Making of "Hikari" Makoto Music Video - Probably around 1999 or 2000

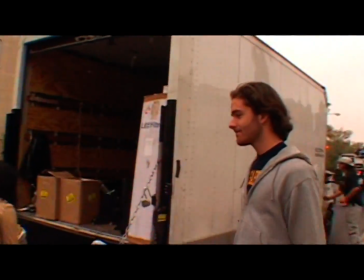4:10 No, actually more. Maybe like two thousand dollars.
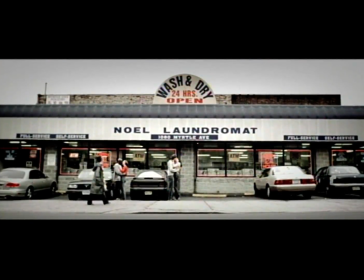4:14 I guess we miscalculated how much it would take to feed everyone, especially when we had so many people participating.
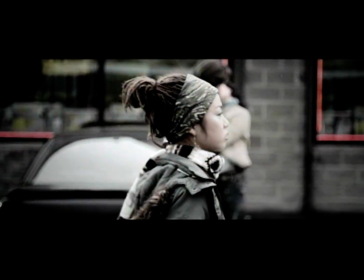4:22 That was like 40 actors total, a 16 person crew. So that costs a lot of money every day.
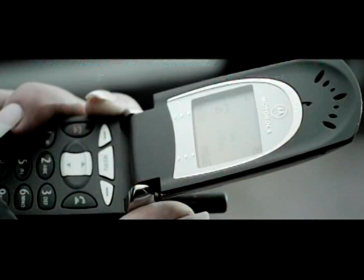4:29 Hold your hand, okay? Alright, there. And then tilt it. Yep, there you go. Okay, so this is supposed to be ringing.
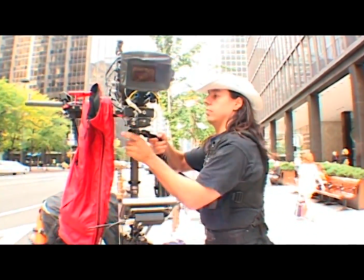4:40 Oh, you can see right here, this is Osvaldo with the steady cam. This is a big lifesaver for our shoot, as you can see.
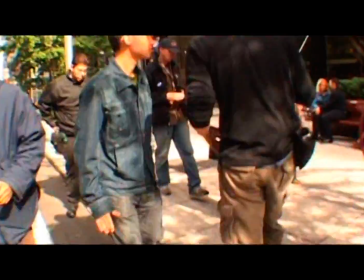4:48 It's a piece of equipment with a lot of springs and balances and weights that makes the camera flow really smoothly.
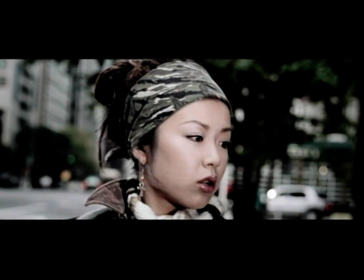4:56 usually if you want to move the camera you need to put down rails or you know get
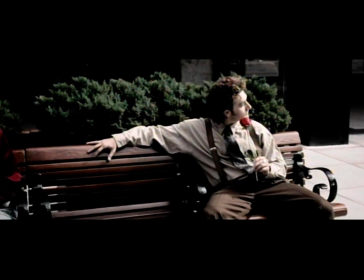5:01 a crane or something and that takes a lot of time to set up but when
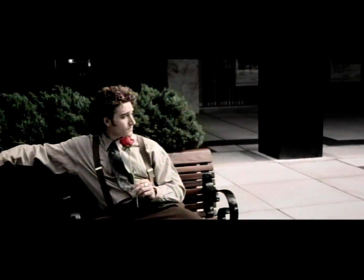5:05 we use the steadicam we can get fluid fluid motion all
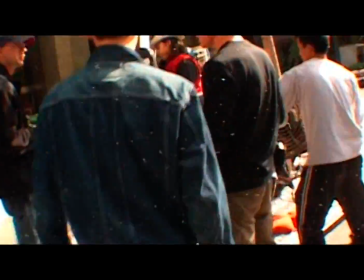5:12 on a handheld shot well not really handheld steadicam shot so that was a big lifesaver I don't know how we could have done this without him
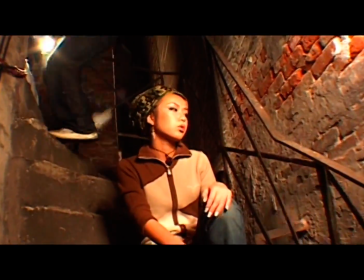5:19 down lower do it again down lower go this lip sync shot this is supposed to be one of the what's supposed to be one of the best
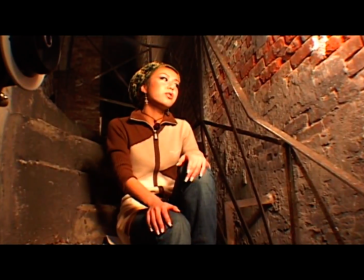5:28 shots that we should get because this is our insurance shot whenever something goes wrong we can always cut to this but unfortunately it's got a few
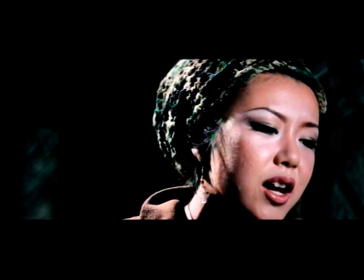5:36 problems she's got a lot of zits and
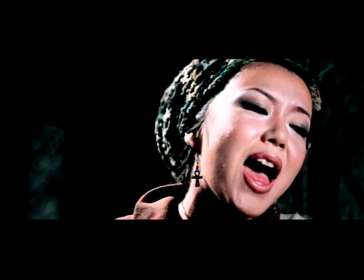5:41 filming place was pretty tight so that really limited how to shoot okay keys are here now.
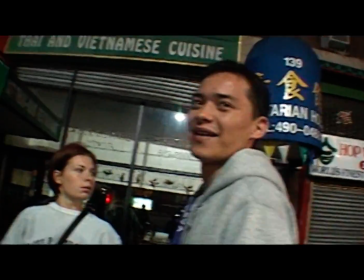5:53 About time. Yeah, about time.
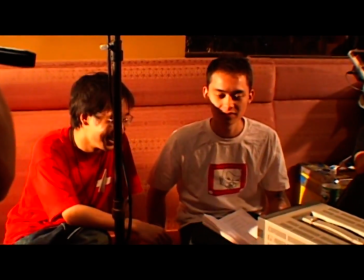5:59 You wanted to take a sip? Is that what you want? What's that? You wanted to take a sip?
This bar scene was also pretty tough.
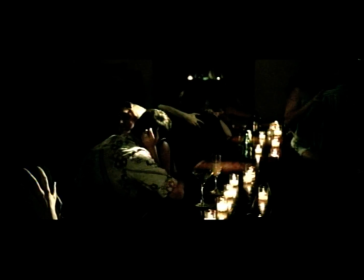6:05 First of all, this is a place that I used to work in, so I was pretty nervous about getting the manager pissed off.
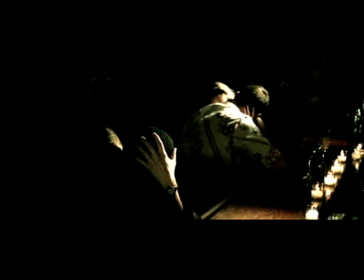6:12 And at the same time, Randy, he had a hangover from the day before.
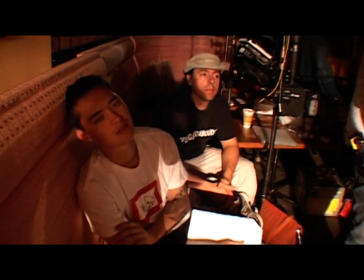6:18 You can see him right here, which didn't really help.
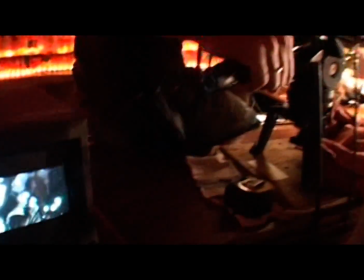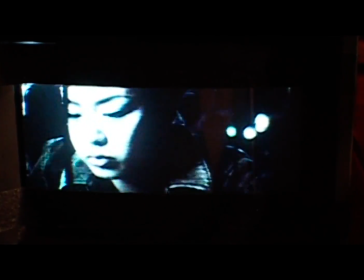6:28 Here you can see the difference between what things look like on DV and film.
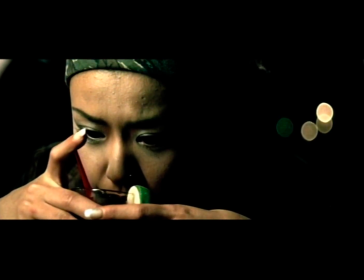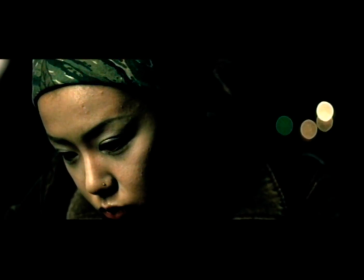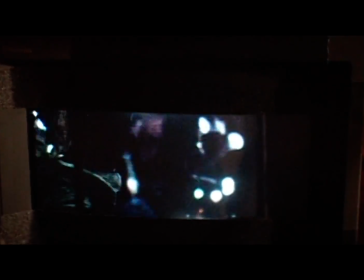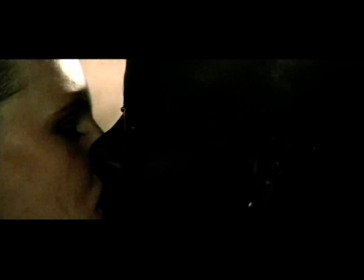6:48 It was just crazy having all these people make out here. I think there were like 30-40 people here.
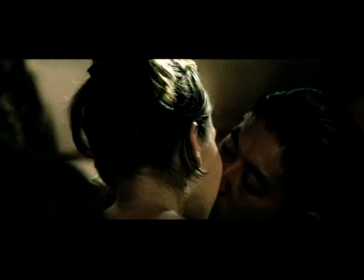6:58 And again, it was my first time being with so many people on location and getting everyone coordinated with them there on time,
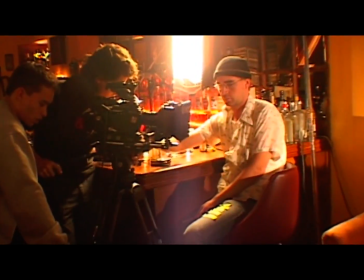7:06 making sure everyone was happy. That was a lot of work.
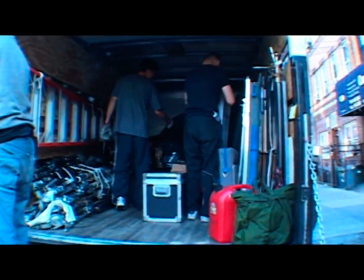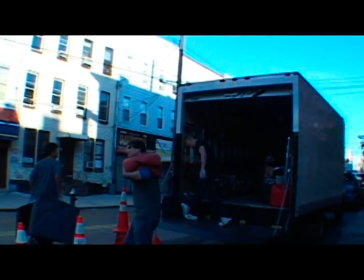7:14 Toward the end was this boyfriend scene.
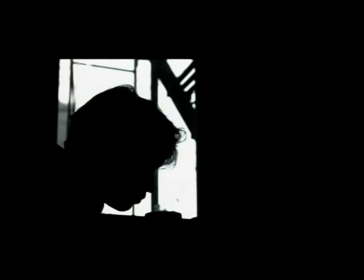7:19 The whole gist of the story is supposed to be that Makoto the singer,
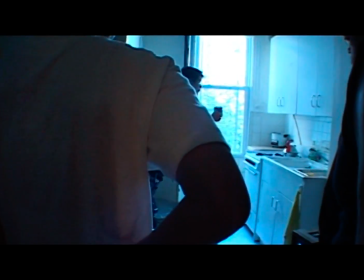7:22 she's outside walking around seeing all these people make out Not feeling too good because she knows that her boyfriend's at home probably cheating on her
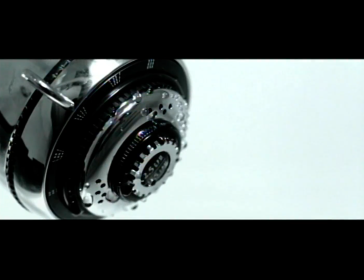7:32 This shower scene right here, this was one of the one of my favorite shots right here You can see the water coming out of the faucet.
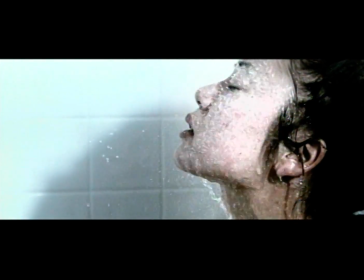7:39 This was shot at 120 frames per second, which is like
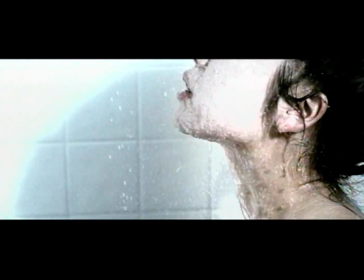7:44 Five times one-fifth of the speed of regular footage and so we see everything coming out really slowly
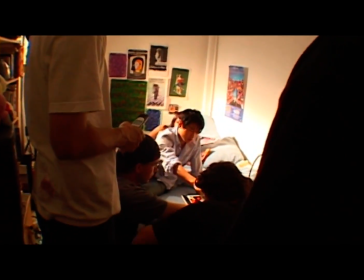7:51 something you can never do on DV which is locked at either 24 or 30 frames per second.
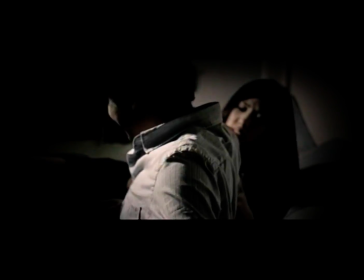8:01 And this is the last scene, the make out scene with her boyfriend who is cheating on Makoto.